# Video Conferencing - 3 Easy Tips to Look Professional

Remote meetings. Everybody's doing it. But why is video conferencing so important?
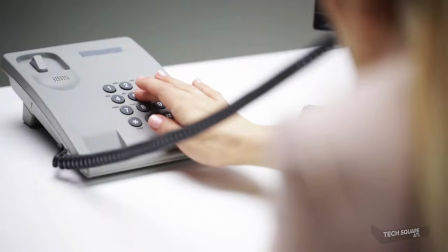0:08 Sure, why not just get everybody to join into a conference phone line and chat it out that way? Who really needs to see each other in their pajamas? But, what's really happening on the other side of that phone line?
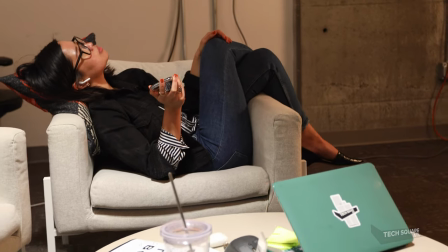0:21 Hey, I just joined. Is everyone on the call? Yeah, I'm here. Hey guys, I'm in. Hey guys, what's up?
Come on, admit it. You've been in a conference call and you've definitely hit the mute button the zone out before. I don't think it's our intention to be rude. It's just in our nature that we're mostly visual people. Joining a video conference keeps yourself and others held accountable to pay attention. And if you think the meeting isn't important, you probably shouldn't be in it anyway. Okay, so video it is. Here are some easy tips to make yourself look better on a video conference. First, your eyeline.
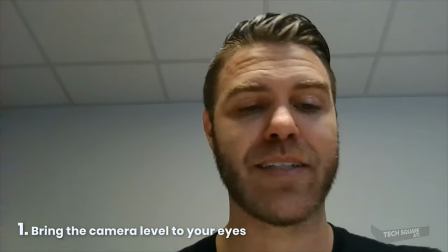0:55 Nobody likes to be talked down to. Plus, everyone back in the duck face slash MySpace era knows if you want a more flattering image, you just got to hold the camera up. Take your laptop or your webcam and make it close to level with your eyes
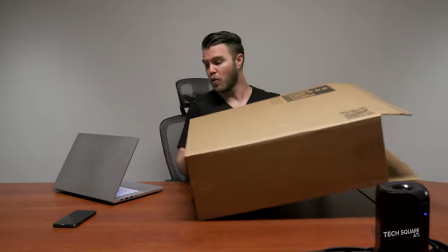1:12 by propping it up on a few books or an old box like this one.
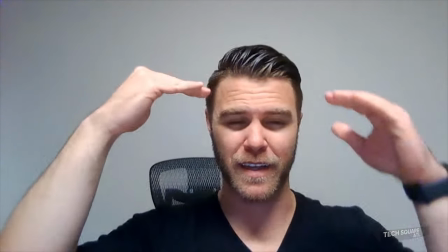1:18 Then just make sure the angle's correct. Don't, cut off the top of your head or don't or cut off your chin perfect next focus on your background avoid anything behind you that could be distracting like one or two plants are okay but if i see your adorable dog behind you i'm just gonna change the subject and talk about dogs
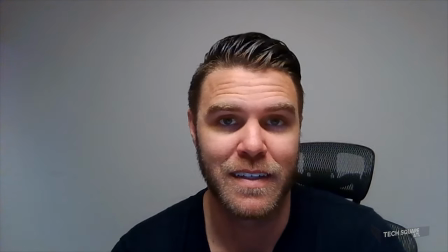1:37 the whole time sorry i didn't have a dog for this scene lighting pay attention to the lights in your office or your room best case it's daytime and you have windows behind your computer but if it's dark out or you don't have any windows,
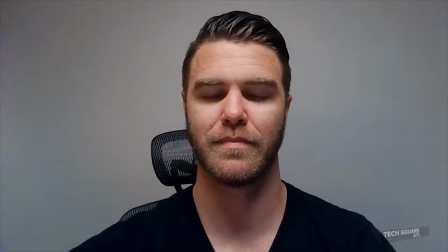1:50 try bringing in a lamp to brighten up your face.
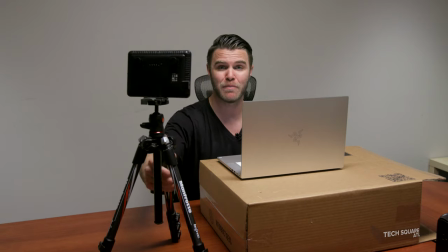1:54 Take it a step further by getting one of these small LED battery-powered lights and mounting it behind your computer.
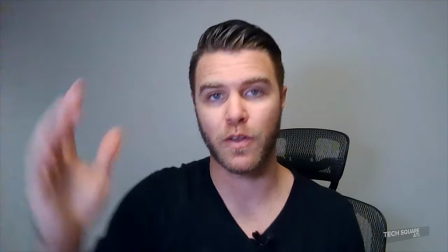1:59 They're pretty inexpensive around $30 right now or you can go way
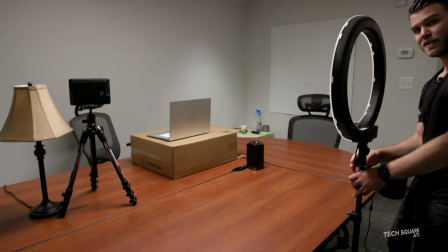2:04 beyond and get a ring light on a stand for that beauty vlogger look. Well hopefully these tips help when you're connecting virtually with others whether it's team meetings, job interviews, or just catching up. If you have any tips or questions, please let us know in the comments.